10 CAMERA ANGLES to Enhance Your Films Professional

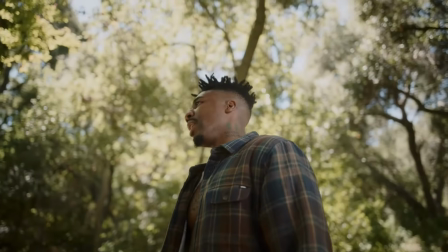4:05 A low angle shot is taken from below the subject eye line pointing upward.
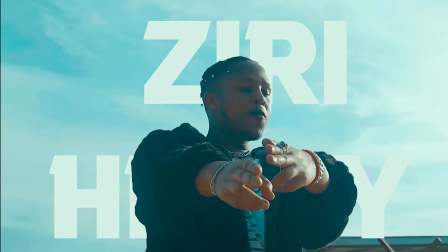4:11 This camera angle makes your subject look powerful and imposing.
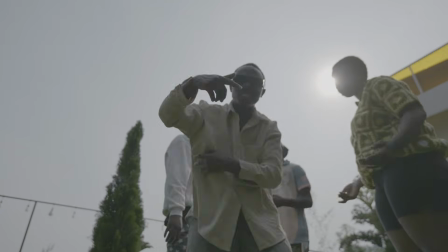4:16 This angle can create a visual distortion in the type of the shot closer to the subject,
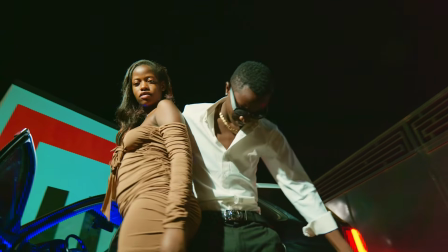4:23 as it is not common point of the view because of this.
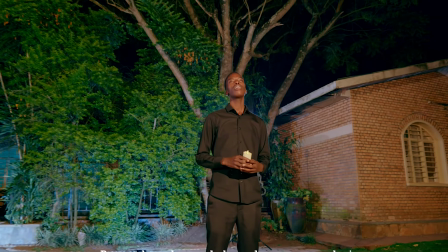4:27 A low angle is commonly used with the wider frames such as medium or medium close-up, just close-up.
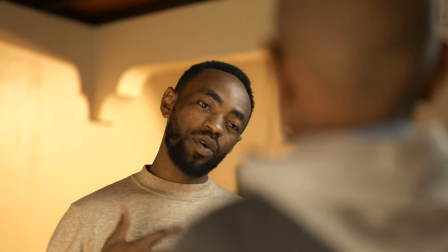4:36 Over the shoulder. An over-the-shoulder framing captures the subject from the behind another character.
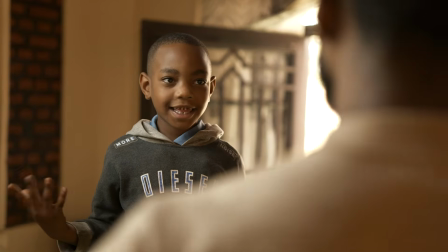4:42 Typically, the shot will include the second character's shoulders and the part of their head.
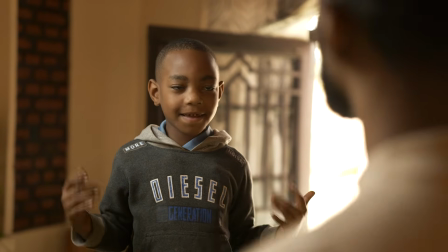4:48 This camera angle is primarily used during conversation as it
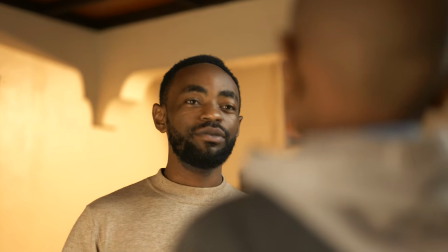4:52 maintains both characters in the scene while focusing on the one at a time.
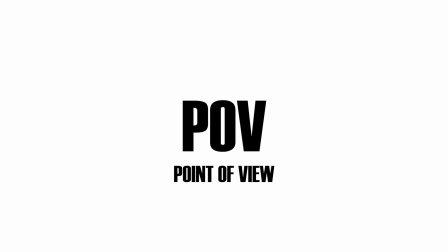4:57 A POV or point of the view. A POV shot shows what the character is looking at.
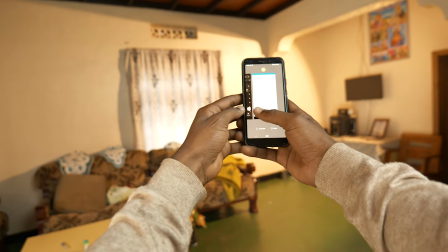5:04 It's used for the highlight specific details or actions, such as being the treatment or seeing in their reflection in the mirror.
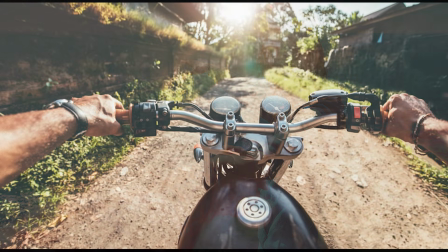5:13 This type of the shot allows the audience to put themselves in the shoes of the subject.
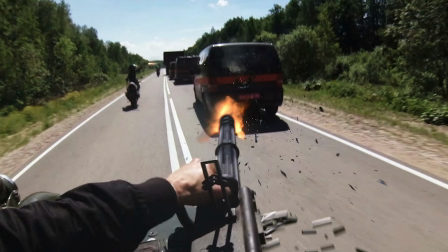5:20 As the lizard is strengthened, their connection with the subject and the scene.
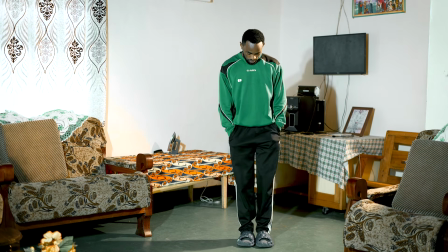5:25 Those are the 10 main camera angles that you can make your video more cinematic.
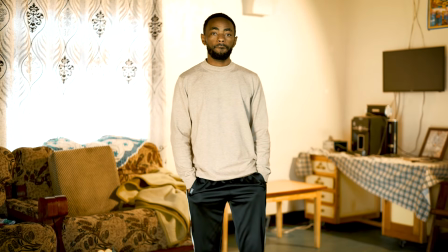5:31 And remember that when you use these camera angles, it makes you the best framing and the composition.
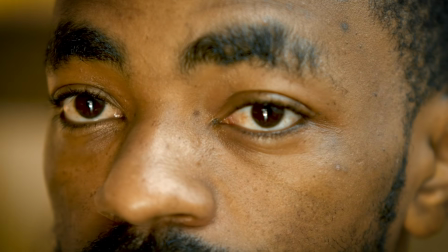5:37 So those are the great shots which you can use in your different kinds of video. Guys, if you have any question, please drop it in the comment down below. Let me know what do you think. Don't forget to subscribe. Peace.